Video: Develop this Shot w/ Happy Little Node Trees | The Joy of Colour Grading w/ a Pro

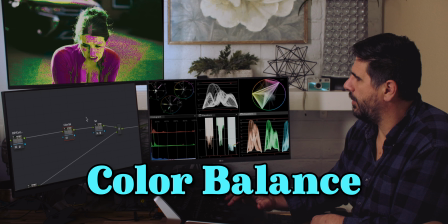How's that going to affect? So I just have skin check up on, and I'm just making some small adjustments. We know we started. It didn't look too bad out of the gate. But now you can see what I was talking about in the previous video
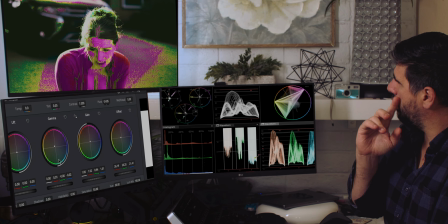is that there is a little bit on the one cheek and
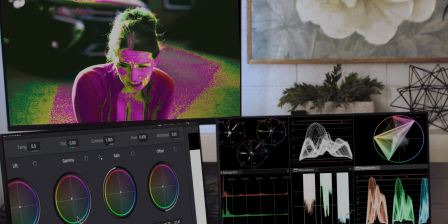consistency for the majority of the face, but that one cheek, we're starting to get that little high cheekbone look. And that is, we can talk about that in terms of lighting, would be
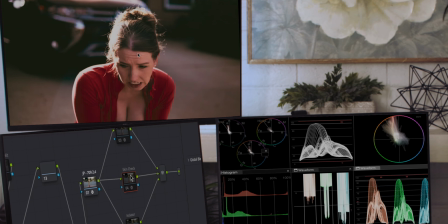that lighting is kind of the skin matches about the same. And then we can kind of come back. Do we make it better or worse? We lost quite a bit of color contrast by doing that, by steering it around.
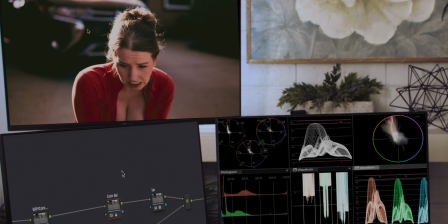And that is not okay. So if we were going in more of a warmer direction for the shot, sure.
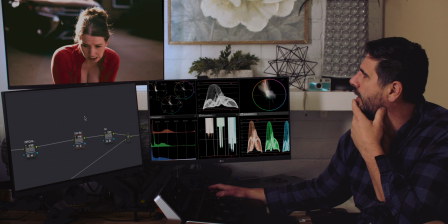But she didn't tell her secrets. She's cold. She's harsh. She's probably telling the secret. So yeah, this would be more dreamy. This would be more where we want to be. So I'm not happy with what I did there. And I'm going to just turn that offset off. Kind of see where we are at.
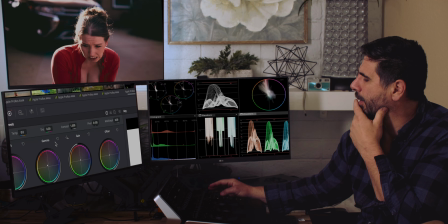The gamma might be as one. I think the shadows, we want the shadows to stay that bluish tone. We can kind of push that. You can kind of see on the vector scope we're starting to stretch some of that, and that's giving us that nice more color contrast.
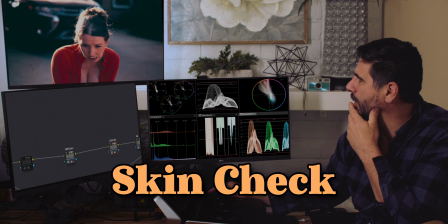We can kind of then go back and check are we being too crazy on her skin. We don't want to affect it too much. Gotta see where we're at.
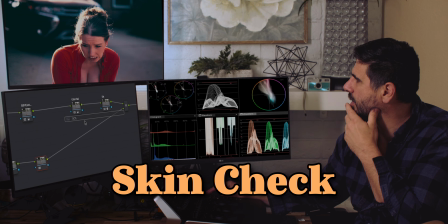And right now, so I'm going to come down, I'm going to pull in this other DCTL, and we're just going to be quick about it. Just going to select her skin. We're going to pick up on the highlight.
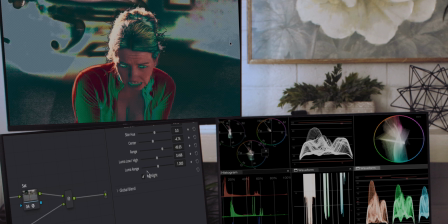And we're going to just work this and just dial in on that skin.
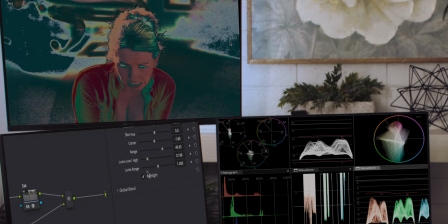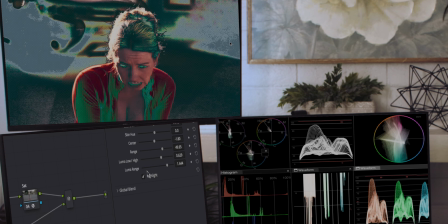Just making some adjustments till we find kind of what we want.
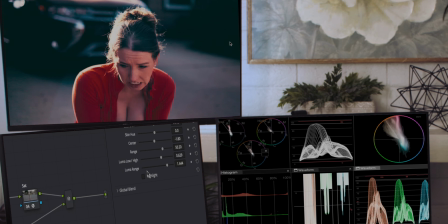And then we might want to, once we have that, we can see that we're really only affecting part of the jacket and part of her skin. So we can kind of tweak the saturation. We can rotate her hue,
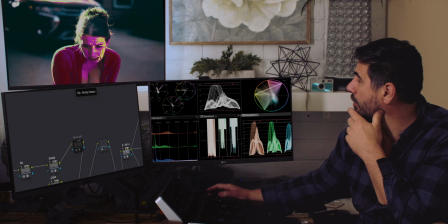kind of getting it back to center of what skin should look like. Maybe, maybe not.
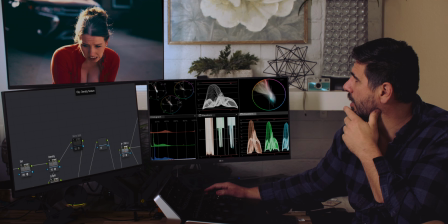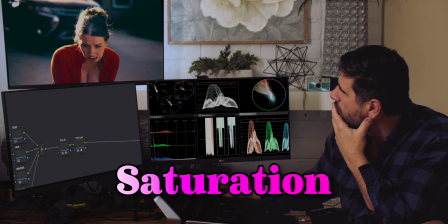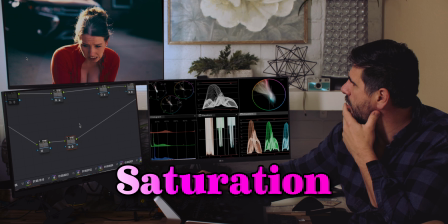Kind of just tweak that maybe a little bit, soften it a little bit.
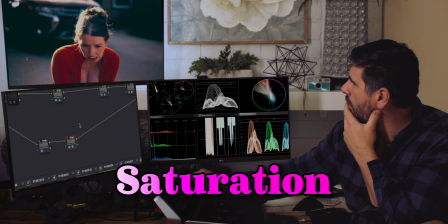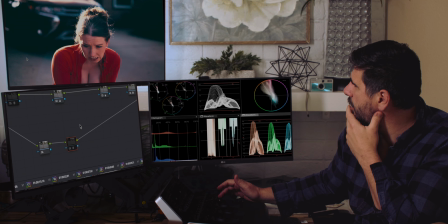And see if we turn it on, turn it off.
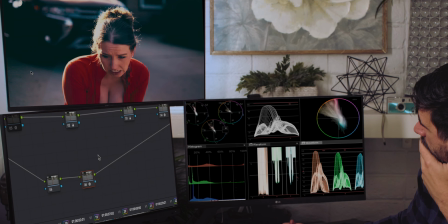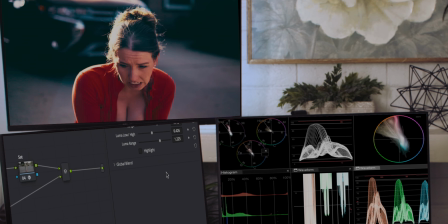Yeah. Are we liking that?